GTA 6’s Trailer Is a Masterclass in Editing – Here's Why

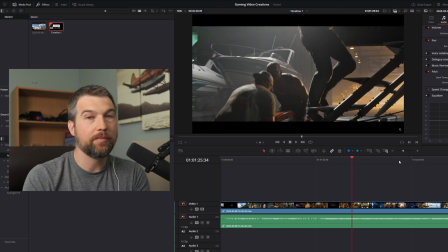0s
Hey guys, and welcome to another video from Gaming Video Creations. Today we're going to be talking about the Grand Theft Auto trailer number 2 that just dropped, and we're going to kind of break it down into what they're actually doing here from an editing point of view,
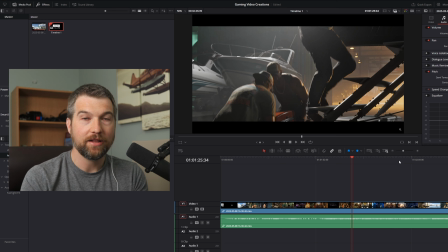14s
rather than just from, hey, this is what the game has to offer. Let's look at it and kind of analyze this a little bit and see what kind of cuts they're doing, like what kind of pacing are they using, because they've made this pretty much into a little story or a little movie, which is pretty cool.
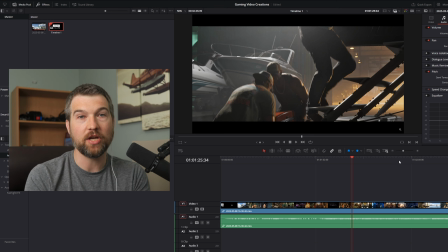27s
And I think Grand Theft Auto is one of the companies that really does a good job at marketing their trailers and really putting a lot of effort in these trailers. So let's take a look and break it apart so we can use some of this information for our own videos. So let's take a look.
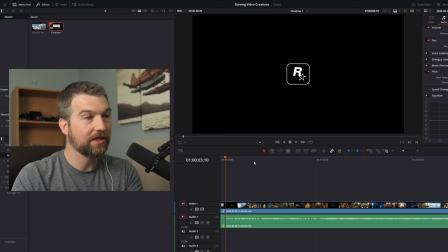46s
So right off the start there, you can kind of see we have a bit of a delay happening. So there's kind of a lull before any kind of sound happens.
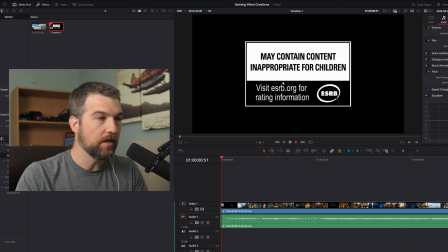54s
I think this kind of really sucks you into the videos. And you can see they use a simple fadeaway for that.
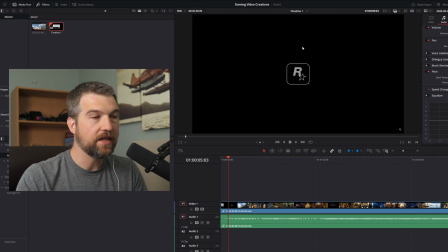59s
Then they fade in their logo, and then you can already hear the sound coming in. So you can hear that sound, that little bit of audio coming into things, and it's kind of like a bit of a J cut. So you have that sound coming in, that beat, so you know something's coming, and it's going to help us transition into that first scene.
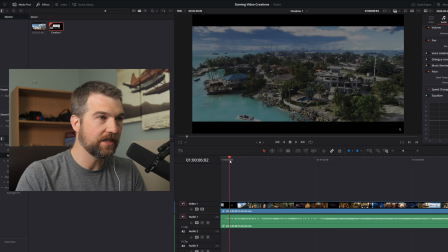78s
And then a nice fade here. So we have one cut here. So this is kind of a fade. I'm going to put a mark here.
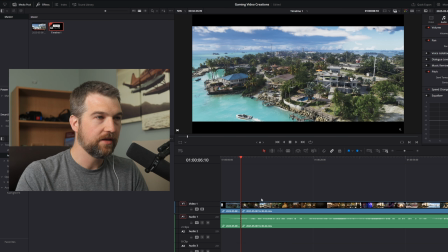83s
Oops, not a marker. We're going to put a cut there, and just so I can actually track how many cuts and where the cuts are. So you can see we have this bit of this fade happening here, and then we come back and let's take a look here again.
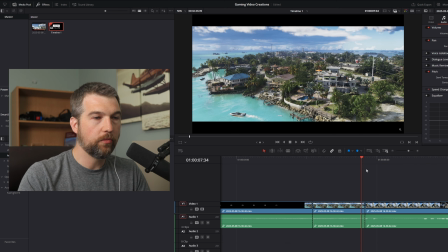100s
And there's another cut already. So we have another cut here. So the one thing I notice when it comes to this cut here is we have this big, like we're really far out from the scene, and this is something I see in a lot of videos.
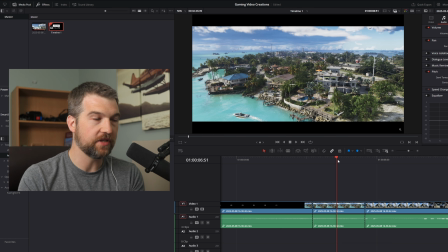114s
You get that really far out shot, so you know where you are, so it kind of gives you a sense of what's happening around you, and then they zoom in a little bit.
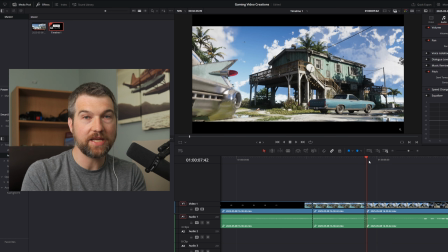122s
So now we got a closer image of what's happening, which again, this could be gameplay, but this is also very intentional. And even in the gameplay, this is very intentional. So you can see we have this nice foreground here, and then they have this nice shot here that's nice and close. And you can see the guy working on the roof now.
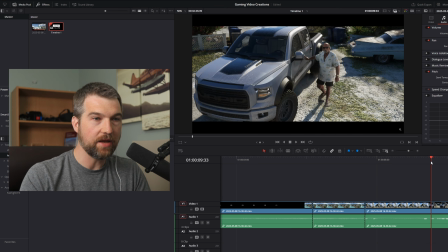144s
And then again, we get another cut right here. So there's I don't think there's any kind of, well, there is a little bit of sound that's traveling between the two shots here. So I think you're getting some of the sound from this first shot, and it's being mixed in with the second shot here.
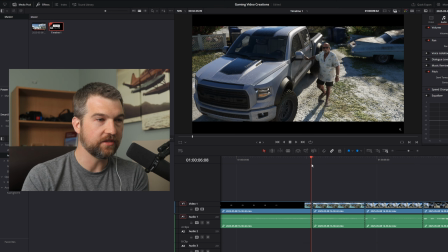161s
So we're getting that in here, but you can look at how close these are. There's about 2 seconds difference between these shots.
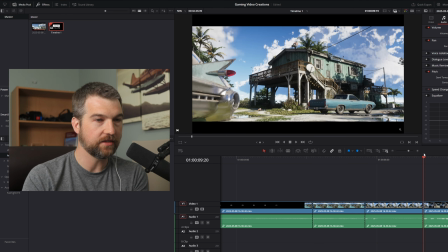168s
So we're getting 2 second cut, 2 second cut, and let's continue on.
What you doing up there?
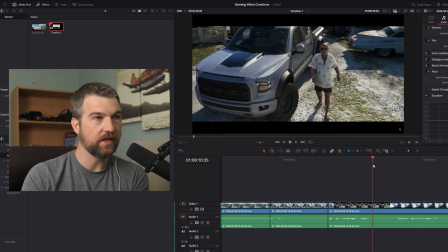175s
We're a little further out, zoomed out, and we're now getting even tighter into the subject up here.
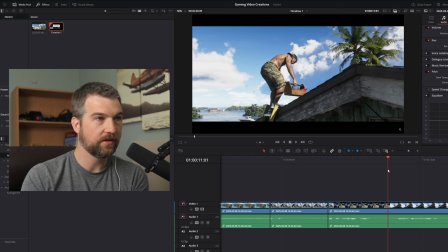182s
So we got this shot, and again, it was a nice cut right there.
What you doing up there?
And the nice thing about it too is you kind of get that same kind of movement happening between these shots, so it doesn't feel disconnected.
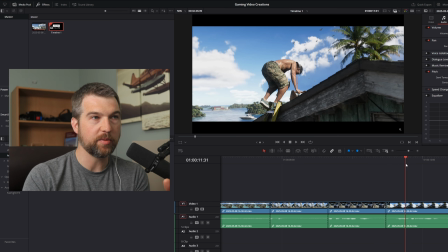197s
You're getting that movement. You can see there's movement here, and then there's a little bit of movement happening here, so it feels connected, these two shots. And the sounds as well, like you're probably still hearing the same kind of birds and everything from this. Yeah, like the sound is continuous, so you're getting that sound transferred over. So if you're doing videos,
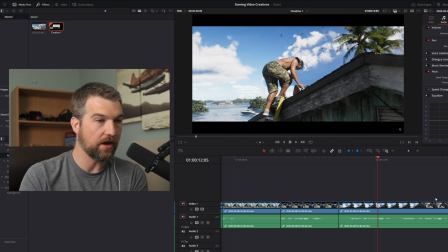217s
one huge thing to look at is to actually have your sound start from your previous clip. So you always want to have that kind of that J cut or L cut happening.
Seriously, dude, you got...
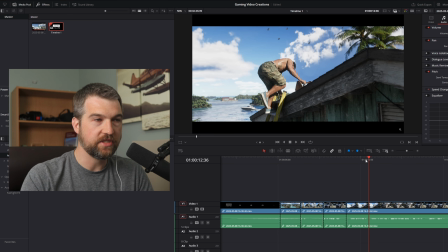230s
This is a big one here, so you can see we're getting a huge overlap here of sound right here. So that could be a completely different shot. And again, we're talking about the video game, so they might have baked this into the video game, or it might be something that they did in the editing later.
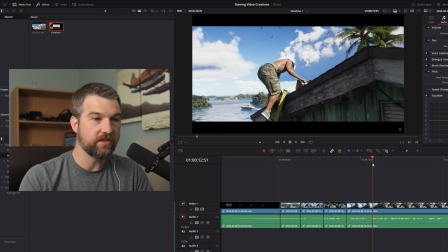249s
But in either case, you can see that right here he's coming down, and the sound, you can see on my screen here, the sound is happening here.
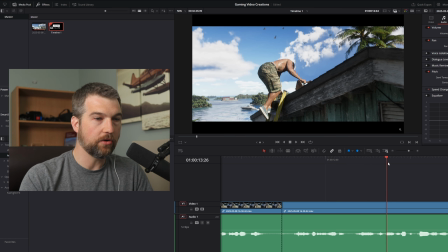257s
So this is still the same shot, and then we are over here, I believe right around here, yeah, right about there.
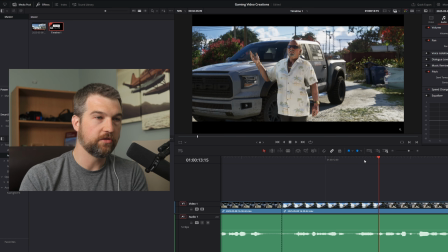264s
So you can see all that is from this shot. So they're baking that into the sound into the other shot,
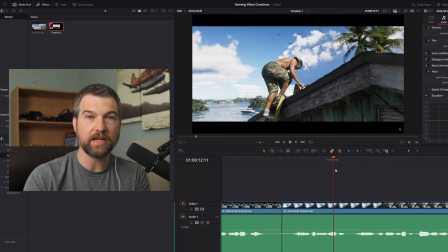271s
so it kind of mixes everything together and makes it feel like it's all one video.
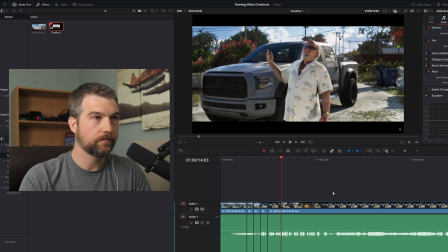275s We're just fixing some leaks. Seriously, dude, you got some time on your hands. I got some properties with...
One thing I'm noticing too with all these shots, and it's interesting, and this could be something you can do, like if you're working on your own gaming videos, you could actually build in a bit of movement,
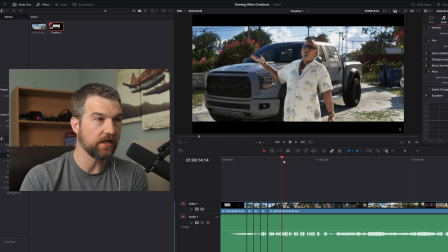292s
and you can do this with editing later, or you could like they have this kind of handheld feel to these shots.
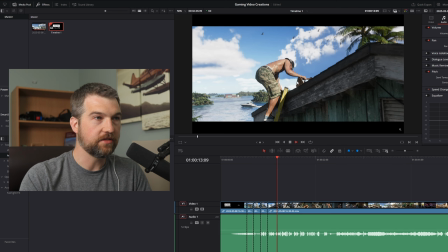300s
So if you come in here, it's not a completely steady shot.
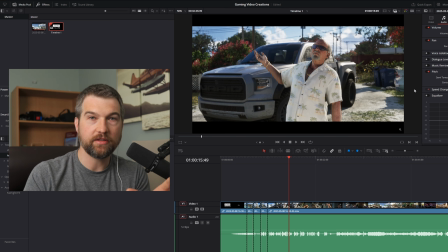305s
It's definitely moving around, and they're getting that from more of like a movie feel to it. They don't want to have a completely steady shot, but you don't always want to be moving your camera, but it could be something to add in on occasion to make your videos a little more entertaining.
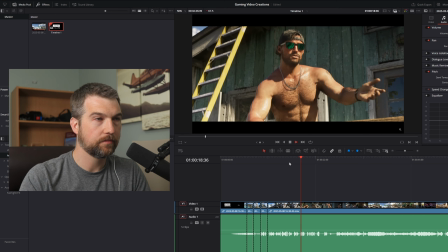320s Properties with paying tenants.
And again, you can see that they're cutting out some time here.
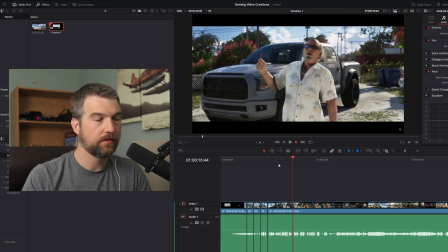325s On your hands. I got some properties with paying tenants. But that's why you came.
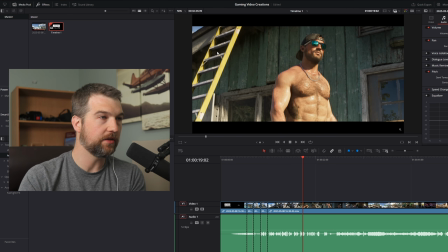331s
So they're cutting out some time here as well, so you can see it transition. So he might have been, you know, maybe still on the ladder, but they can cut time out because they can switch back and forth, and you can, it feels natural to cut that time out. So it's a good way to chop out some time.
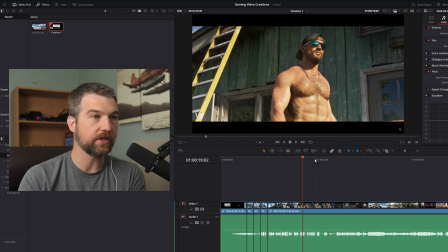345s
If you have extra things happening that's just a little too slow in your video, you can cut it out by cropping back and forth between two characters in your videos.
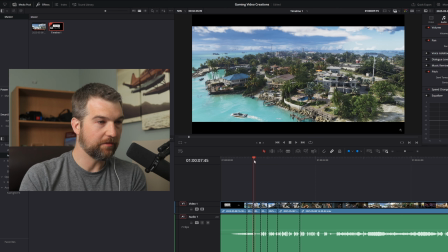352s
And just going back to the pacing, you can see we have about 2 seconds here, 2 seconds, 2 seconds.
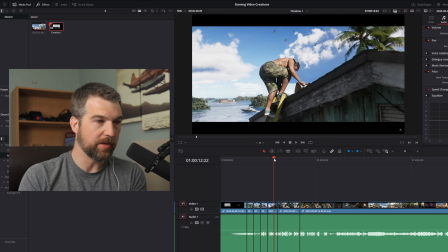357s
Then they expand it out a little bit more, because the characters are talking.
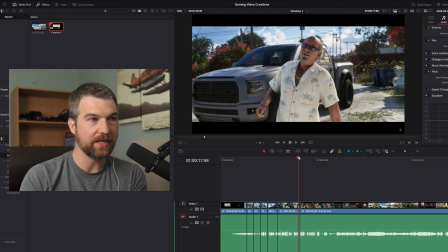362s
There's a little more happening here, and we have this section here which has quite a bit of movement in it, and we have a bit of a slower pace happening right now. So there's not a whole lot happening. They're kind of, they've done quite a few cuts right at the start here to kind of get us aligned with what's happening,
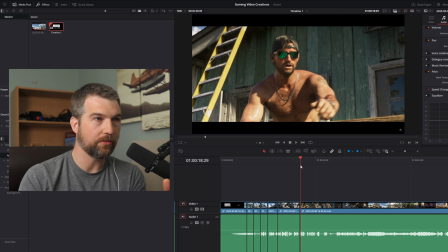377s
and then they slow it down, and now we're into the characters talking to each other here.
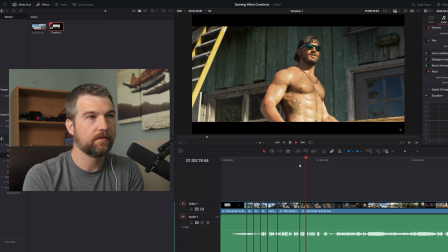383s
So let's just take a look here. So we got this one here. Just go get me my So that was another pretty quick cut right there.
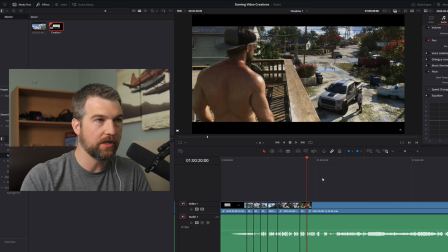393s
Right there. So we have another cut right there. So we'll just mark that one as well. So we got, you can see they picked up the pace again.
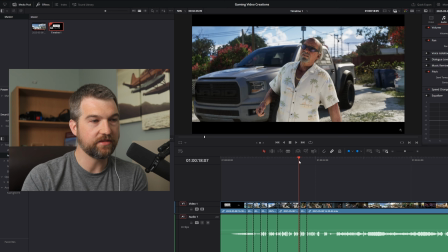401s
So there's a bit of a lull. They're switching it up. So you got that slow pace here, and then they come back right away, and now it's a quick pace again.
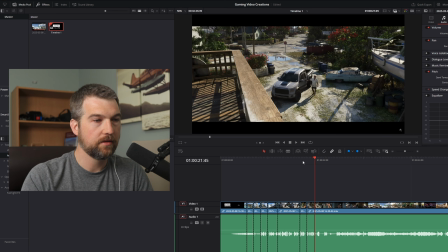408s Just go get me my check.
And again, you still hear that overlapping of that sound. You hear the birds overlapping. You also hear the voices start before we actually get to that cut.
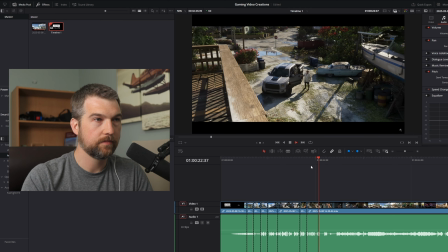420s Just go get me my checks. See you, Brian. Brian.
There's another cut right there. And again, you could hear his voice.
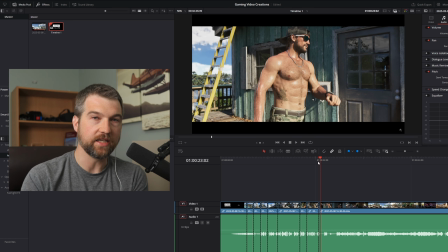429s
He's not even talking in this scene now, but you could hear him in that last scene talking, and it feels natural that now we're transitioning back to him because of that J cut there.
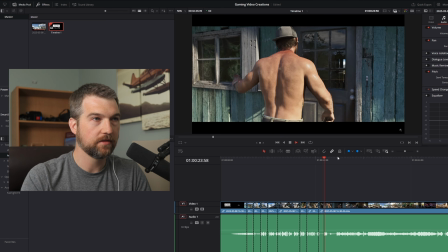438s Love you, Jason.
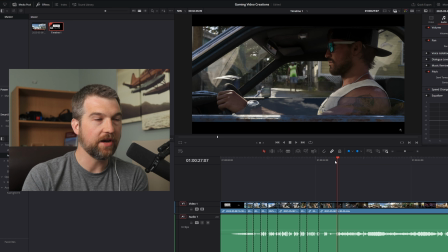441s
This scene is neat because they're actually taking the movement, and although it's not, you look at this movement here, they're going in, but the same speed, it's almost the same speed.
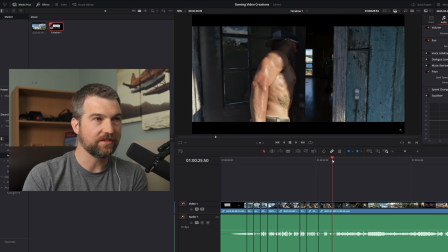452s
Like if I scroll back and forth here, you can see that this speed, if I'll try to be smooth here,
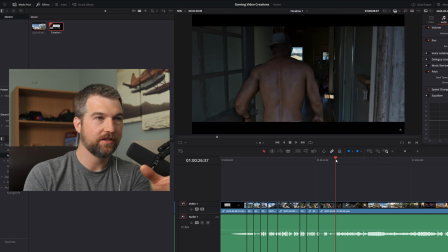457s
but you look at the speed of the wall coming at us, and it's almost about the same as you're getting from behind.
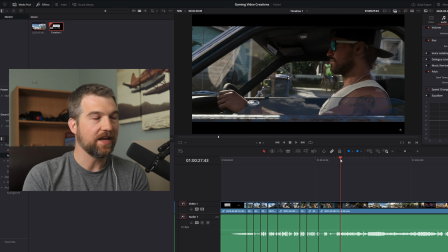463s
So I think it feels really natural that you're getting that. And then it comes up to this blue building, and you had this blue building here.
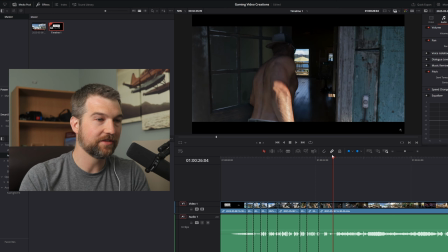469s
So everything's like, they put a lot of work into these videos. Like it's really neat to kind of pick it apart like this.
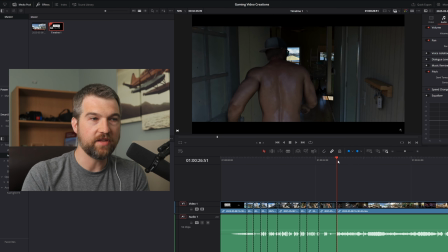476s
And this one is a little more abrupt with the sound change, but you can see that they added it right at this point.
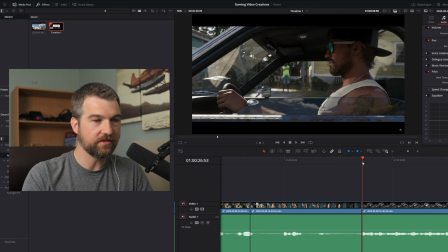484s
Actually, it might be just a little bit before. Let's see. No, it's about the same time.